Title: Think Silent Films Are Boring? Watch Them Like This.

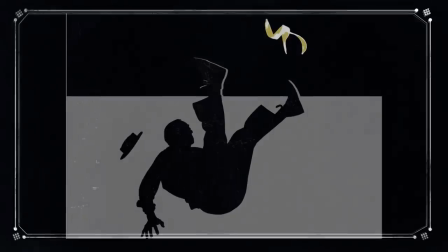[4:03]
And their show, Masters of Silent Comedy, underscores classic silent films with an authentic recreation of the movie-going experience.
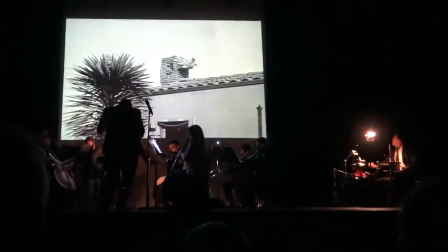[4:11]
During the show, a small theater orchestra plays along to three well-known silent films, Buster Keaton's One Week,
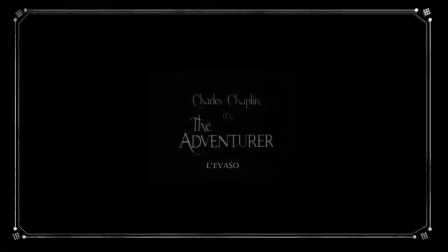[4:18]
Laurel and Hardy's Big Business, and Charlie Chaplin's The Adventurer, in a manner such as you would experience during the movie's original screenings.
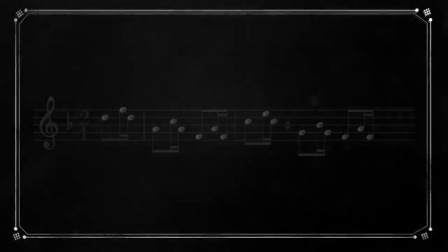[4:26]
During the show, they play off of authentic, original sheet music for the films, and many authentic, original period instruments.
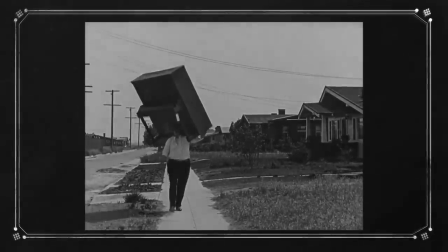[4:34]
The Ragtime Society made these silent films of yesteryear come alive in a way I didn't think was possible.
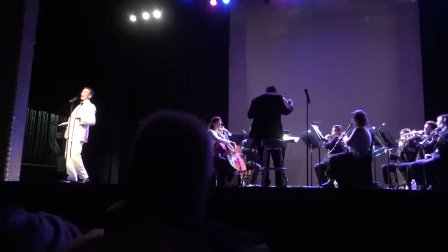[4:41]
This mix of live performance and film projection, it's something I haven't experienced before,
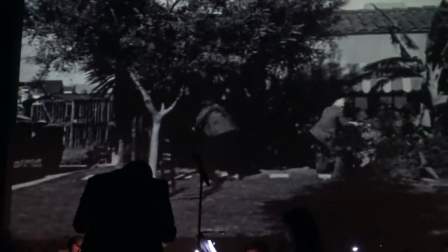[4:47]
and it added a completely new dimension to these works that so many,
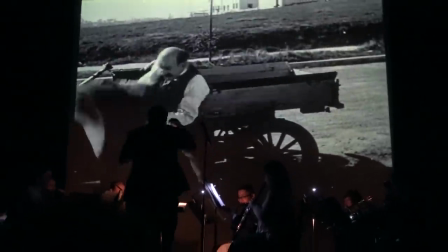[4:51]
including myself, have written off from time to time as antiquated and even boring.
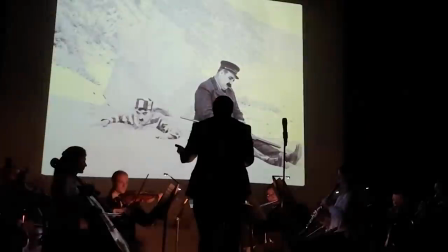[4:56]
I genuinely enjoyed watching these movies as the musicians played accompaniment to the images, giving them emotional depth.
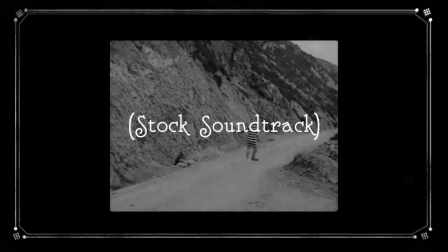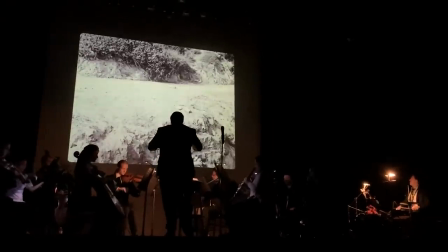I was on the edge of my seat as the drummer juggled seemingly dozens of different instruments to generate the movie's sound effects in real time. There's really nothing quite like this.
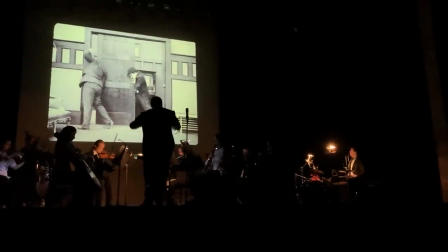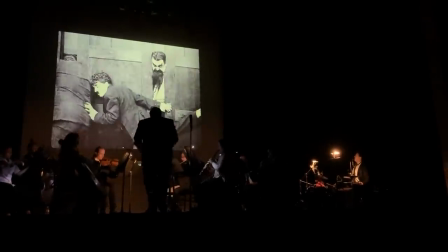[5:46]
Watching silent films in this context made me not only appreciate, but actually enjoy the medium's peculiarities.
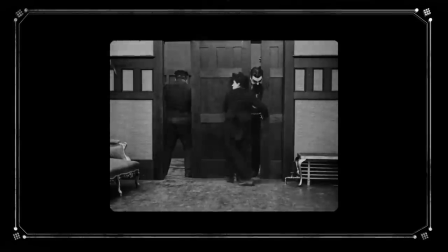[5:54]
Without dialogue, silent movies rely on visual communication through facial expression, body language, and the occasional on-screen graphic.
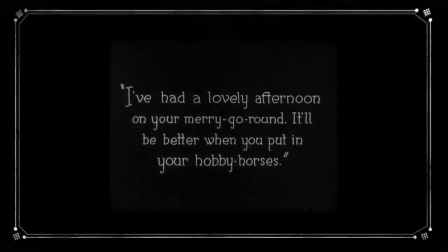[6:02]
This isn't new information to you, I'm sure, but it cannot be stated enough just how easier said than done this actually is.
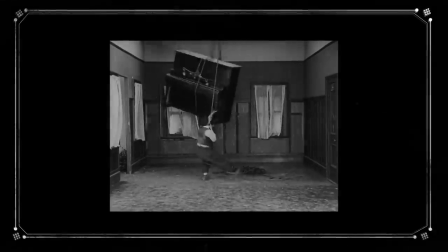[6:10]
It's hard for me as a filmmaker to convey stories without spoken words.
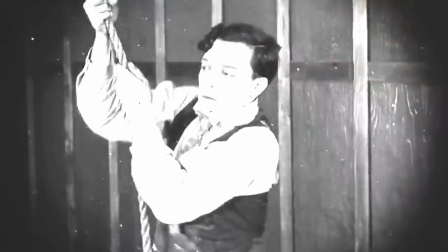[6:15]
I would not have worked well in a time period without them. To tell stories before the invention of talkies meant mastering the art of minimalism.
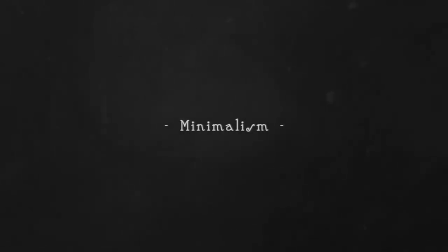[6:24]
How do you convey exposition and dialogue with as few cutaways as possible?
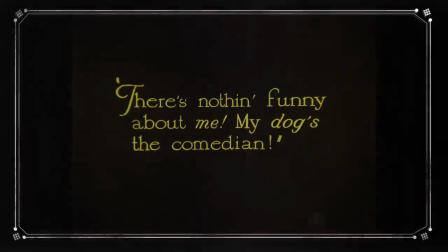[6:29]
Leaning upon text as a crutch via a constant barrage of title cards would be dull and tedious for an audience to sit through,
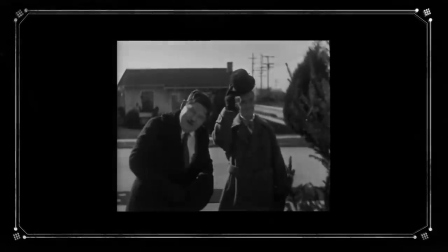[6:37]
so often a silent film's on-screen conversations are distilled to only the heaviest punchlines or the most profound thoughts.
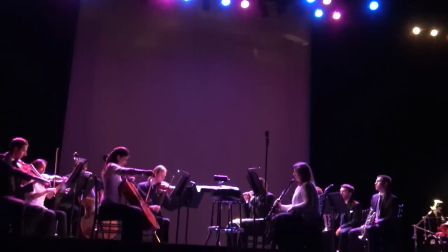[6:45]
Most of all, the live orchestral element made the theatrical experience thrilling again.
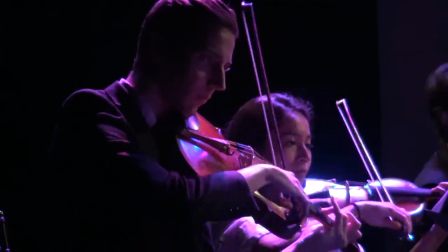[6:51]
See, when you're attending a live concert, there's an element of suspense to everything.
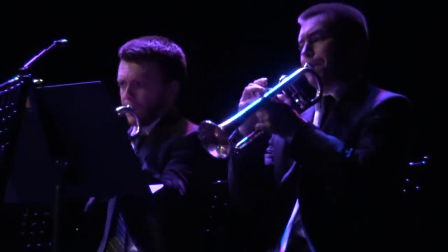[6:56]
Will the musicians hit their cues? Will they flub a sequence? Will the various sections of the orchestra harmonize correctly?
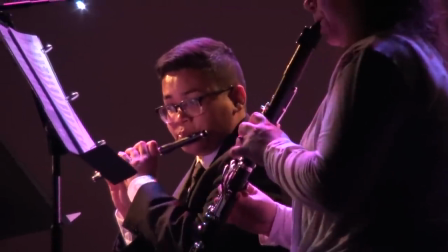[7:03]
What if an instrument breaks or something technical falls apart? It's a high-wire act the whole way through, and the audience is along for the ride.
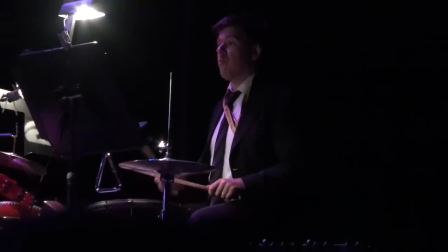[7:11]
In a strange way, having the musicians in-house, occasionally improvising here or there, with the crowd reacting to every tonal decision they made,
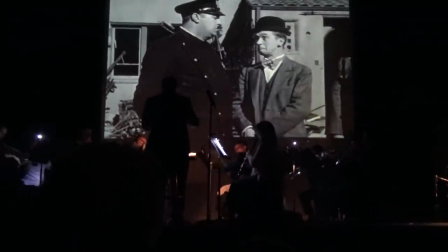[7:20]
felt way more exciting to me than watching a blockbuster flick filled with highly perfected and precisely edited sound and images.
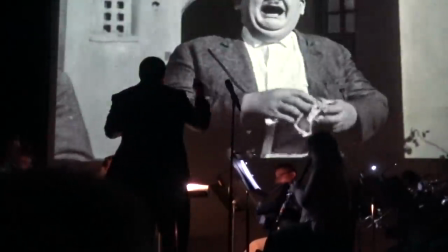[7:29]
Stories told in this medium, in this way, they don't need modern technical innovations to entertain.
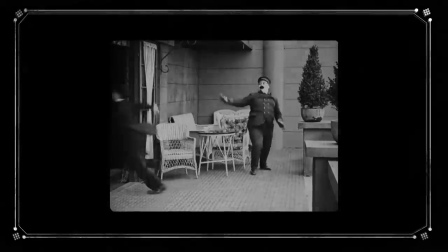[7:35]
So I'm not ashamed to admit that I've been wrong about silent films.
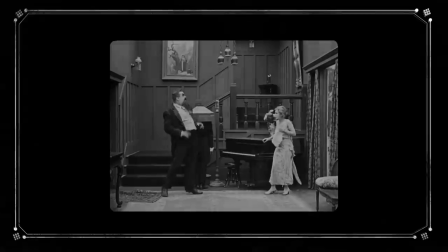[7:40]
Watching these movies at home during my film study days felt like a chore.
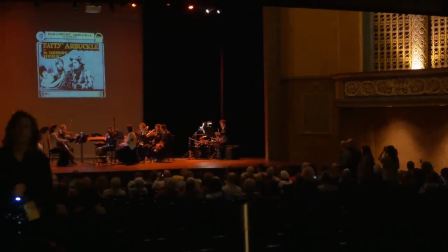[7:46]
Sitting in a beautiful theater and watching them like this felt fun.
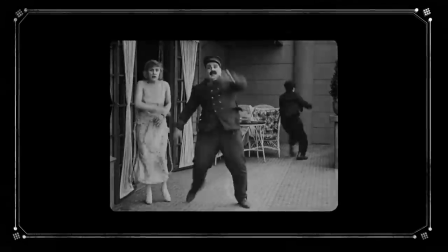[7:51]
And after all, isn't that the point of the majority of this era's films?
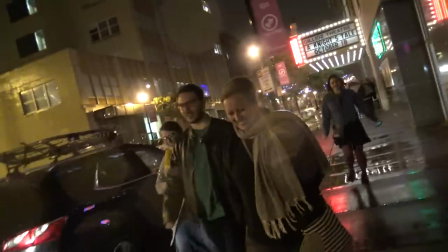[7:56]
Bring people together, give them a few laughs, and maybe make a dreary evening a little brighter.
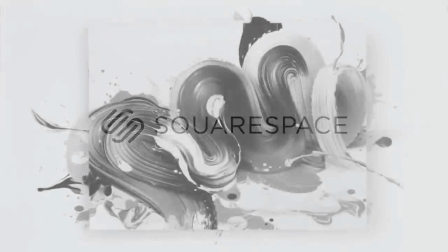[8:04]
Thanks to Squarespace for sponsoring this video. Do you have an idea for a creative project, maybe a personal blog or even a small business?